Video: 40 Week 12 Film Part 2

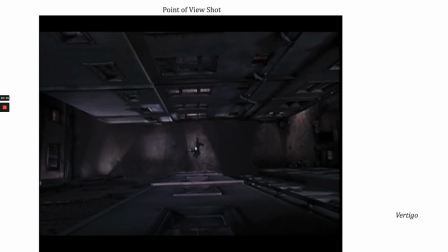And so it could be a way to create intensity for us, the viewer, not necessarily to make us feel powerful, but the exact opposite, to make us feel weak, because the protagonist is in a weakened position, and then we identify with that weakened position. And so it's all about context. I want to show you a couple examples of this.
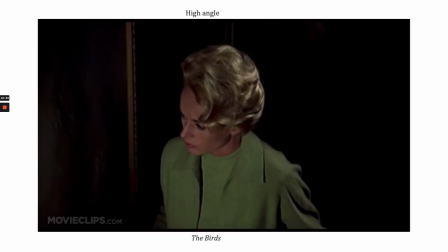The first one comes from The Birds, and you see Melanie walking up. She hears some strange noises in the attic.
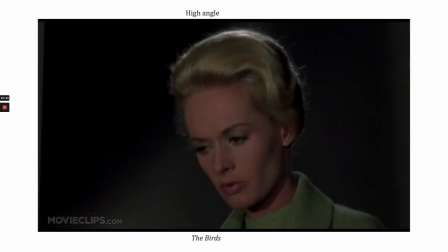There's been some bird attacks already, and so she's going to go in. We see the high angle shot as she walks up the stairs to show her vulnerability.
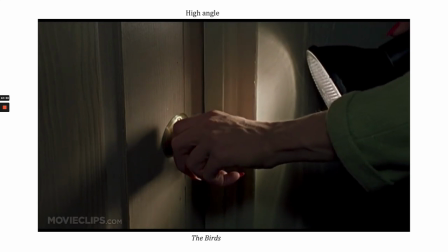We see a close-up here to continue to identify with her and the suspense of her opening up the attic door.
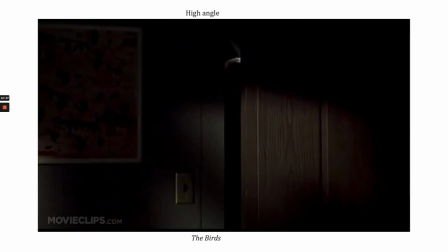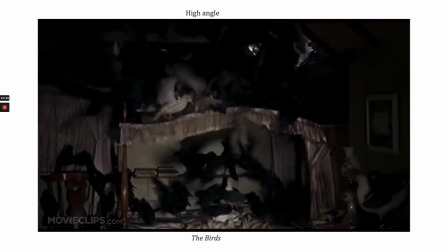A point of view shot, we see her and then we see what she sees, and the birds start to attack her.
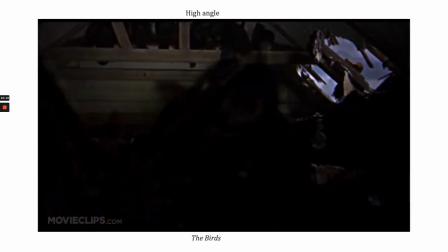And then another high angle shot looking down on her to show her weakness,
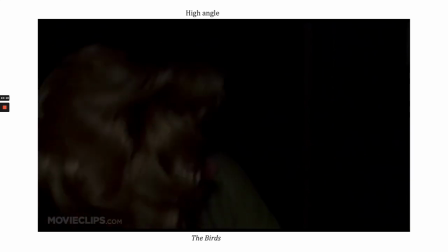to show her vulnerability, making us feel weak and vulnerable as well.
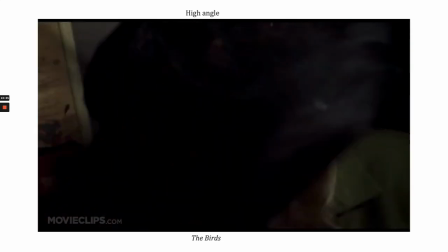And again, it's deviating from the normal way we see it. We're not like going around campus and jumping up on a ladder and looking down on people, right?
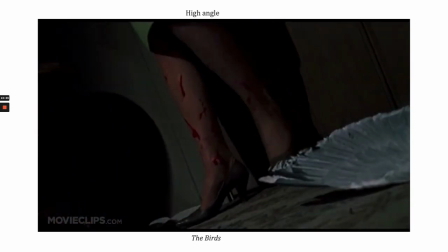That's not how we see the world.
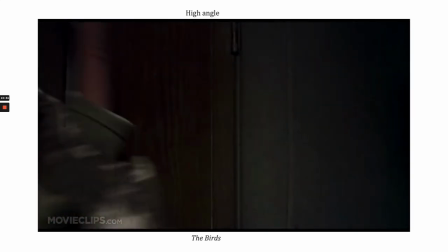This is something that's more metaphoric, to get us to think about something, a feeling about what the character is feeling, right?
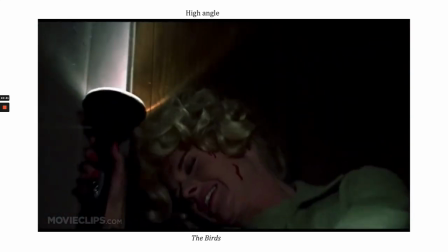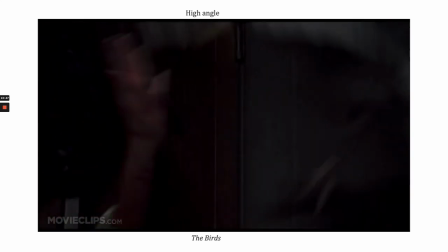Again, to show her vulnerability, that nature is attacking.
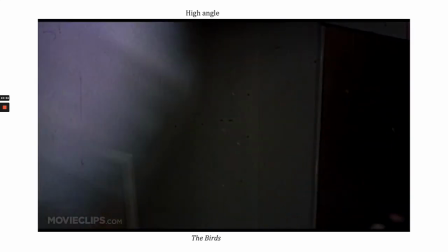These Dionysian forces are coming back to destroy these Apollonian forces of science, technology, modernization.
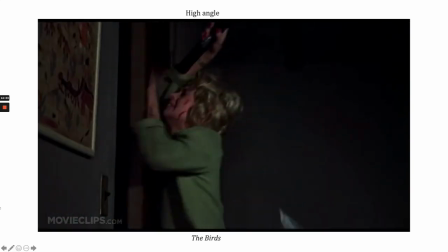And she's completely helpless.
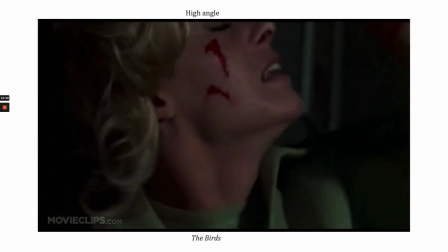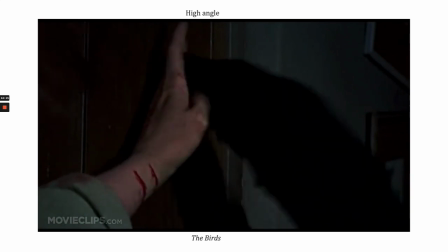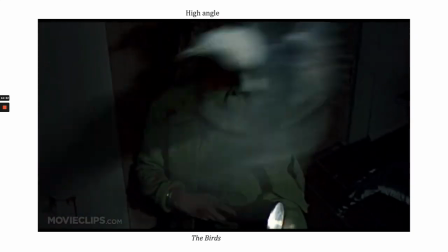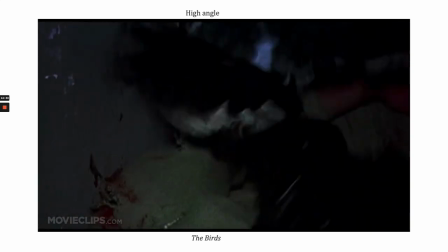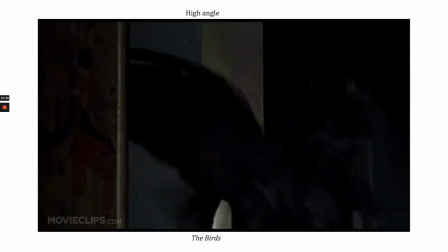Now, Mitch is going to come through the door to save her.
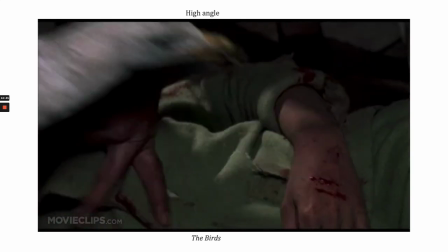And we're going to see him from a low angle showing his power to be able to come in and rescue the woman. right?
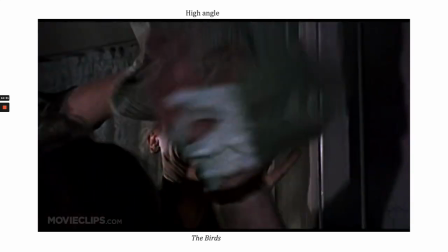Camera angles are very important. They also help to convey meaning within a particular film.
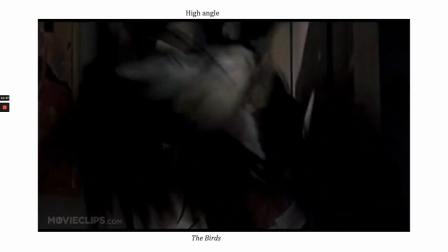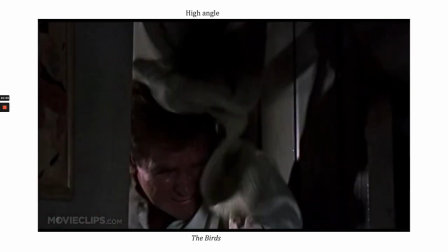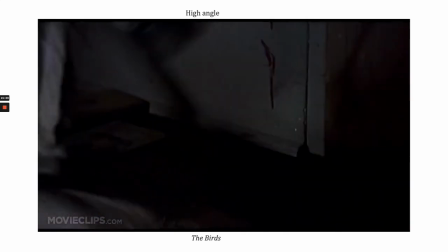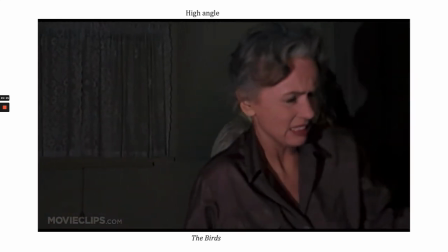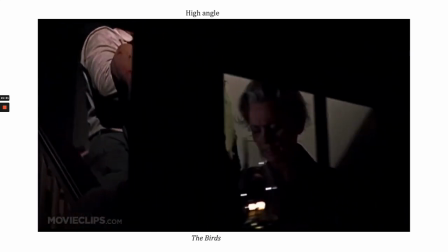Another low angle shot as they carries her down the stairs, which is different from when she was going up the stairs.
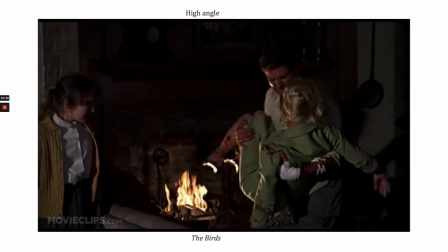We had the high angle shot looking down on her. As he carries her down the stairs, we have a low angle shot, right, showing his power to save her.
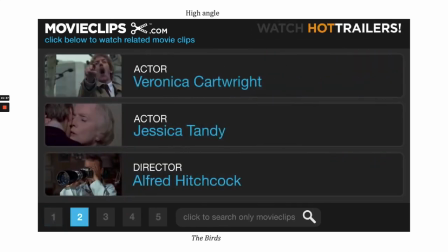And so the camera angles help to convey meaning and ideas. Here's another one that's kind of interesting, Dr. Strangelove.
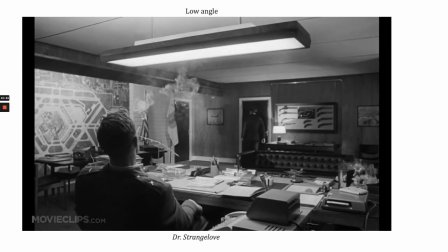If you haven't seen Birds, go ahead and watch Birds. Put it on your bucket list. You'll never see Birds the same way. And if you haven't seen Dr. Strangelove, you have to watch this.
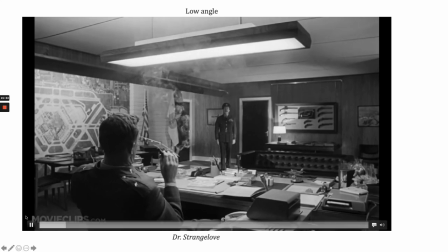What you're going to see within this particular clip, let me give you a little bit of context here, is General Turgensen here, who's closer to us, has just unleashed a nuclear strike against the Soviet Union.
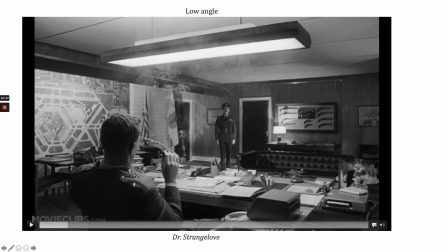This is during the Cold War. And he's the only person that has the power to call back this nuclear strike to avoid a nuclear holocaust. Mandrake, here, who's played by Peter Sellers, is trying to convince him to call it off, and he's going to be extremely powerless.
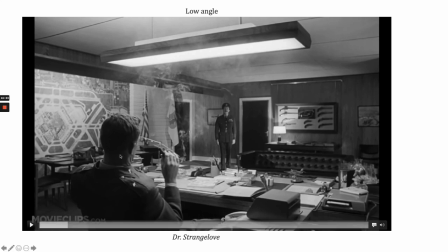But this individual has all the power, so we're going to see him filmed from a low angle, right? So he's going to demonstrate his power.
I'm the only person who knows the three-letter code group.
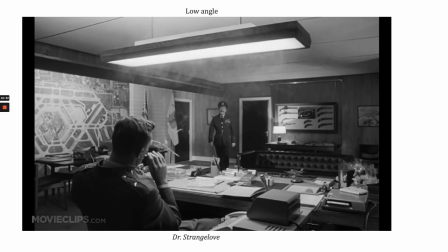Then I must insist, sir, that you give them to me.
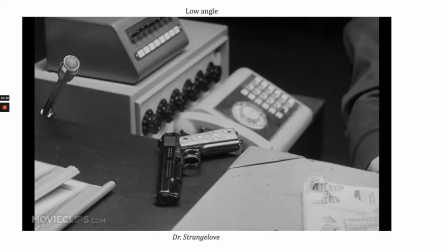Low angle shot, his power, he's not going to give up. He's kind of a madman, just bent on destroying the world.
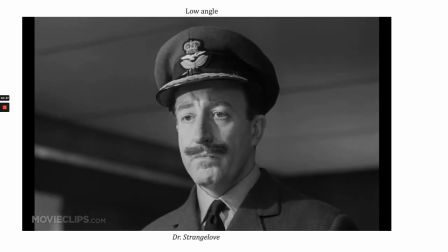You are threatening a brother officer with a gun.
Low angle shot for his power.
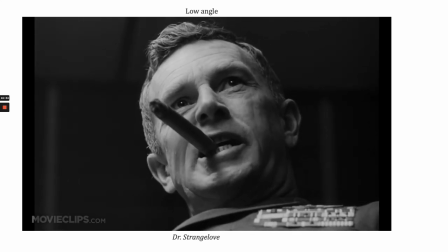I suppose it never occurred to you.
But again, this is deviating from the norm, because normally when we're talking with people, we're seeing them at eye level, right?
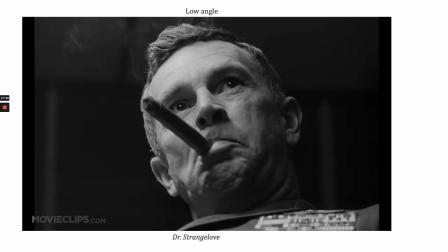That's the normal way. And so what we do here,
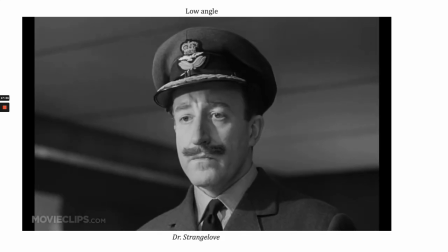drops it, deviating from the normal way, and that subconsciously tells us, right, information that this person has power.
There will be only one course of action.
So there's so much more that goes into film than just the dialogue.
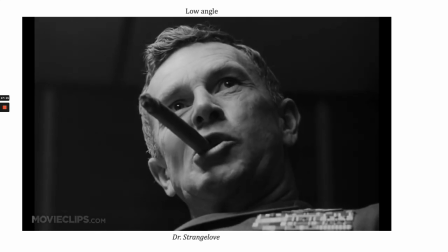Total commitment.
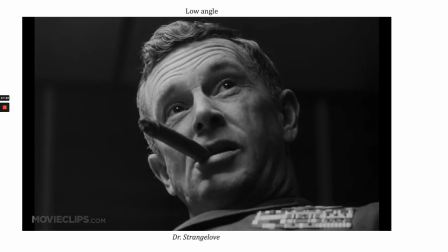Mandrake, do you recall what Clemenceau once said about war? No, I didn't think I do, sir, no.
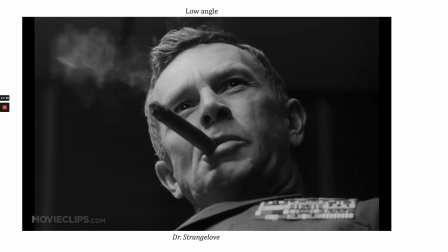He said war was too important to be left to the generals.
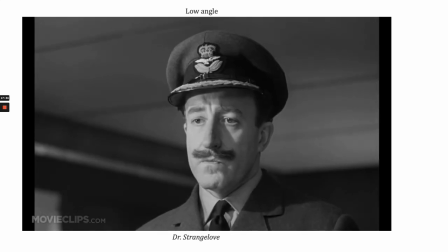When he said that, 50 years ago, he might have been right.
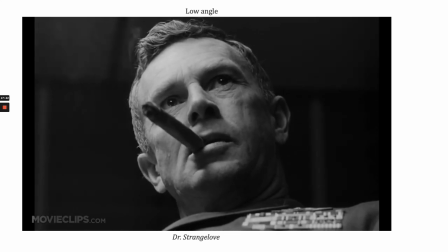But today, war is too important to be left to politicians.
Okay, we'll leave it at that. Taking a look at a God's eye view is a shot that's directly above the character.
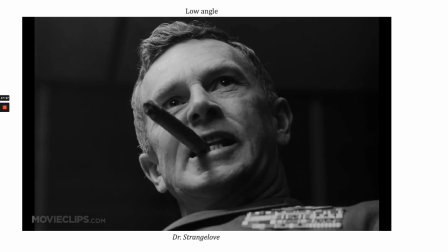Sometimes it's known as a bird's eye view. The camera looks straight down on the character. This is an ultimate high-angle shot, which more often than not, generally when they show a high-angle shot or a God's eye view shot,
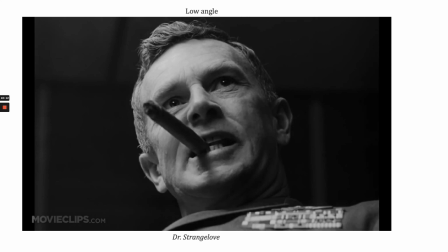it indicates time of moments of death within the shot. And so if you've ever seen The Sixth Sense and you're paying attention to the camera angles, it will help you to know what's going to happen within the film. It kind of helps to foreshadow the events.
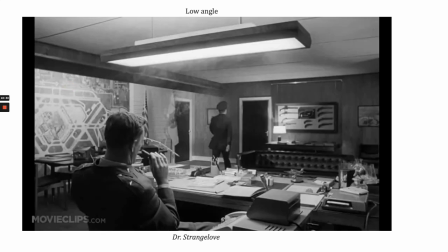Here's an example coming from a Sappi film called Notebook.
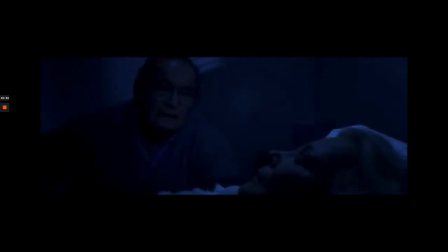Right here, you have within this particular scene. This is a spoiler here, but you have Noah going in to see his wife who is suffering from dementia.
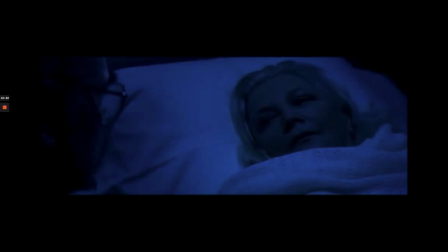And the only way that she remembers is by him reading this notebook to her throughout the day, and then eventually she'll kind of come back and remember him.
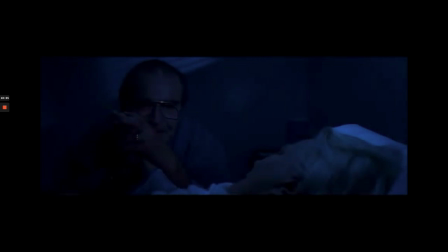But here, it's kind of at the end of the film, and he sneaks over to her.
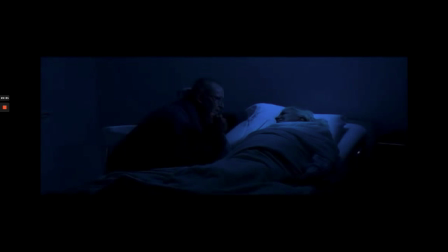They're both kind of in this retirement home. He sneaks over to see her one last time, and they converse.
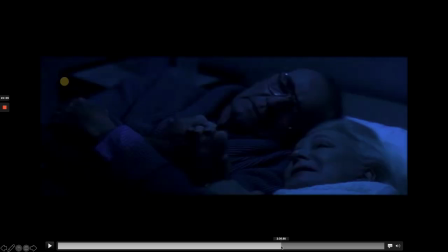I'm going to kind of skip ahead here a little bit because there's a lot of dialogue that I don't necessarily want to demonstrate. I want to demonstrate more of a camera technique of the God's eye view. Here is the morning.
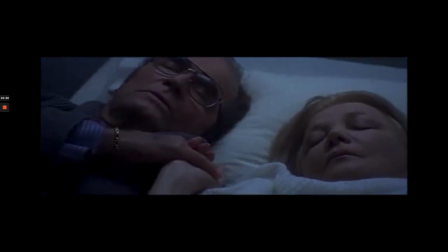We'll talk a little bit more about what this particular movement is.
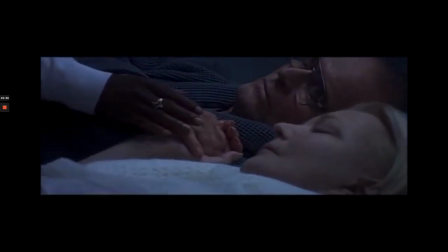But as the nurse comes in and sees that they both have died, right?
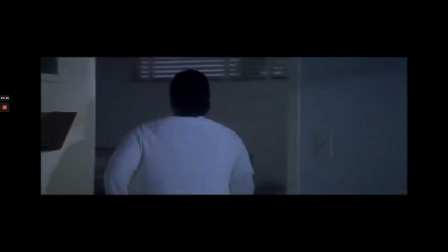Then we see this God's eye view shot that indicates their death as though their spirits are rising up heaven.
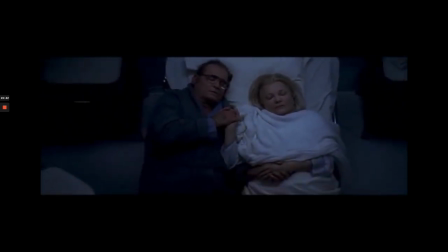And generally, when you see that God's eye view, that's not, again, that's very different from the way we see the world.
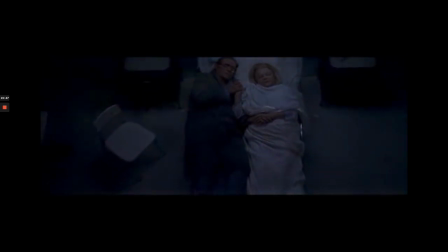And so it conveys a very specific thing.
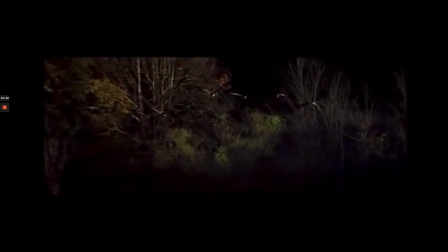And so if you pay attention to that, it generally indicates a moment of death within there, and you can kind of get that sense.
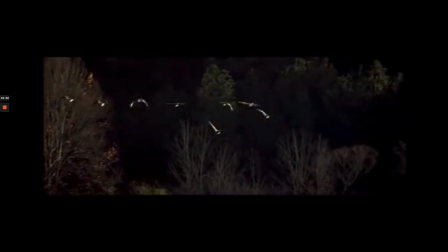And so Nicholas Sparks, ultra sappy, but it does demonstrate that one specific technique.
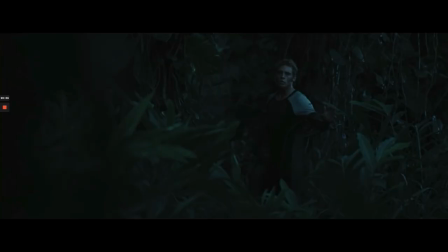A Dutch angle is, here is another example of that from Catching Fire.
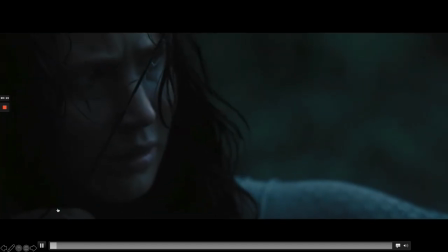Remember who the real enemy is.
This one's not going to be a literal death. This is not going to signify a literal death, this bird's eye view or God's eye view shot.
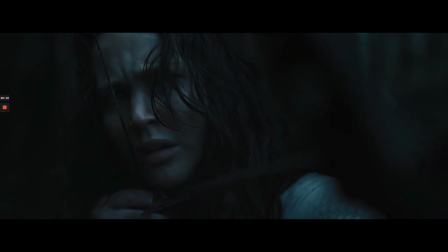It's going to be more of a metaphoric death.
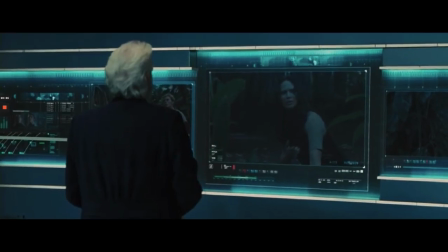Notice the camera, the implied distance, right? Entering into the space.